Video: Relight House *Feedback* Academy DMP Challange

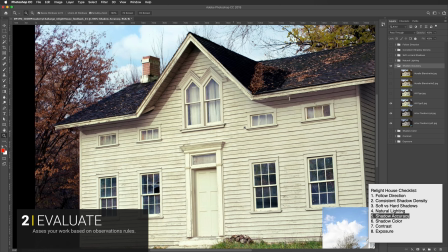it would be completely in shadow and then this has
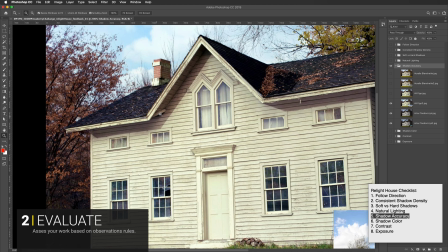kind of a an extreme angle to it and so I think this is quite you can look at that overhang that's a pretty big overhang and if it was hanging out from here to here you wouldn't have that little thing in there so
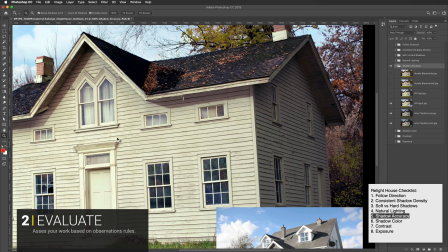so yeah so it is important it'll it'll throw off visually it'll throw you
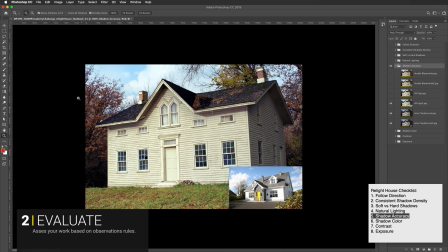off quite badly if you are don't have consistent shadow direction, and I would say that this is not the correct shadow direction here or over here. The next one is orally.
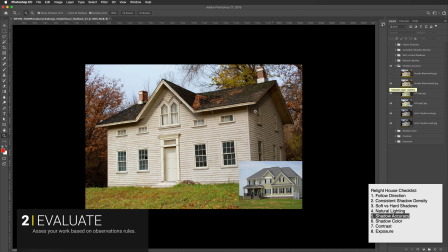So here we have where on this side in particular,
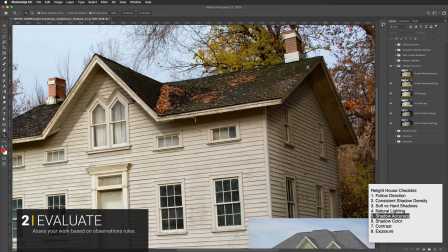this is what I was looking at right here, is that the light is coming down, and so it is putting these areas in shadow and but on this side here we wouldn't see any more shadow here because of the direct light because this
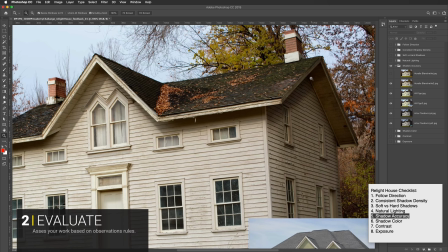whole thing would be in shadow completely so and it goes out too far and it follows this line too much to be a an occlusion shadow so this looks like directional shadow light but there's no light being hit
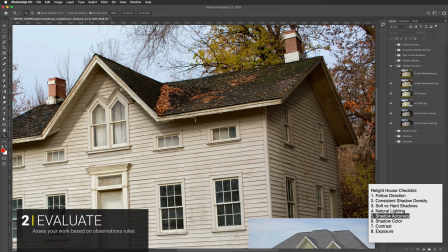on this side at all and so also I think that this is
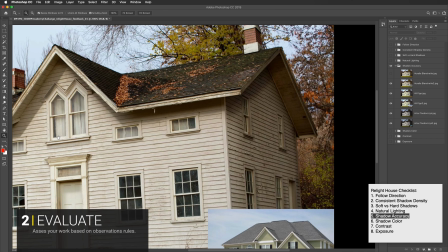that might be fine over there. So it's mostly this area right there.
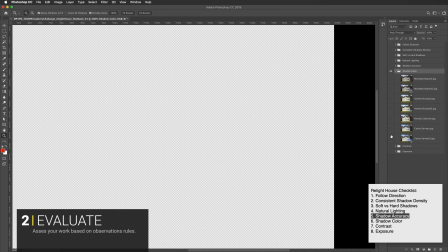So our next section is shadow color. So I have Carlos here.
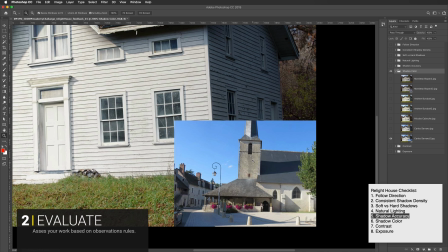We have on this image here for the reference image, this is warm and this is cool.
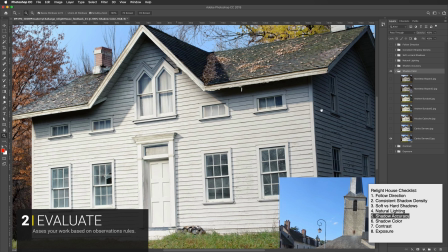And I don't see that same thing that's going on here. this is pretty cool
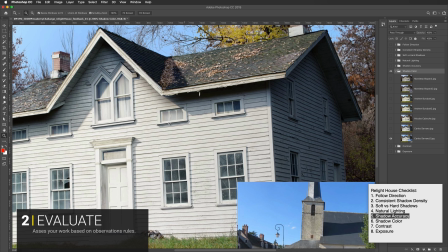and this is really cool so I would warm this up and
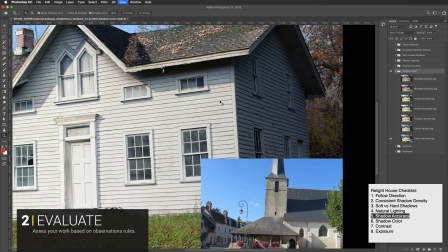keep this cool over here so that you have a nice balance between
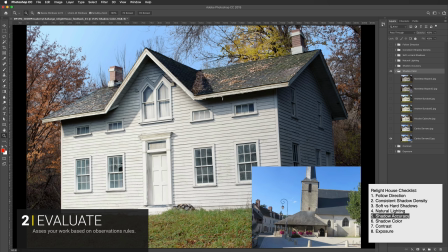the cool the cool light and the warm light and even though this image kind of tends towards cool all over you still get a relative sense of how
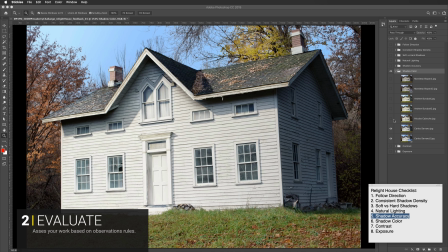warm that light is and then for Nicholas here we have a bit of the opposite
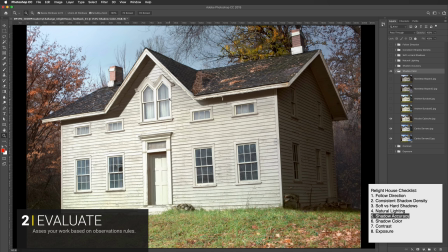problem where it's not all cool this is all warm I think this could become you could put some cooler colors in here Nicholas so that you kind of have a nice contrast any anytime that everything tends
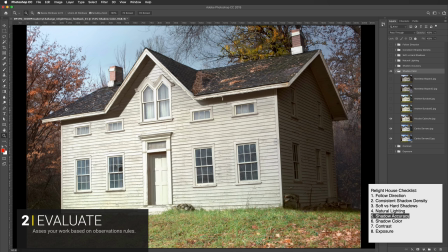towards warm then it starts to look a little monochromatic and if you're putting some cool in there it makes it have a a bit of a nicer balance and gives us kind of what we would expect here to have some
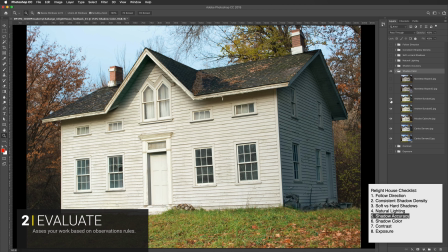cooler colors in the shadows. So Andrew here has this image here, which actually I think looks like has a warm side here and a cool side here,
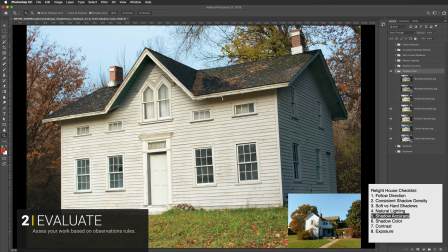which is good. I like and I think it matches the image here. However, there's a shadow shape under this lip and a shadow shape under this lip where you have this being one color, this being another color.
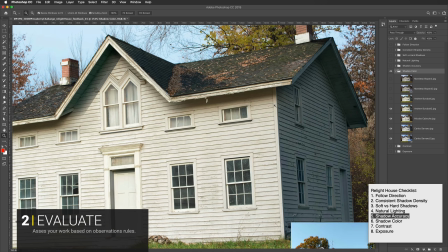So especially when you see it right here where it starts to, you see these two right up against each other,
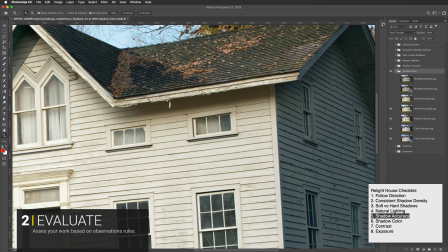really this should be the same color through here because it's all in the shadow.
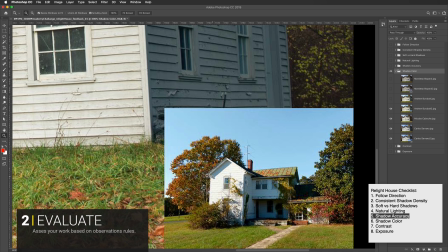So even in your image here, this one here and this one over here, they're on opposite parts of the house. they have the same color for both of those.
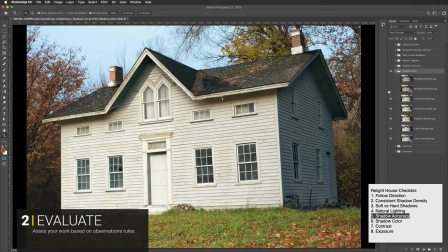So that's Andrew.
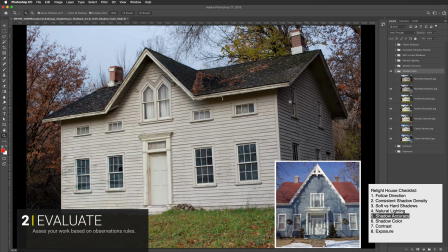So this one is Mandeep's and this is a little bit of the same issue, not so extreme, but you get a little bit of a cooler sense here but this is really really red right here and then the same connection point through here.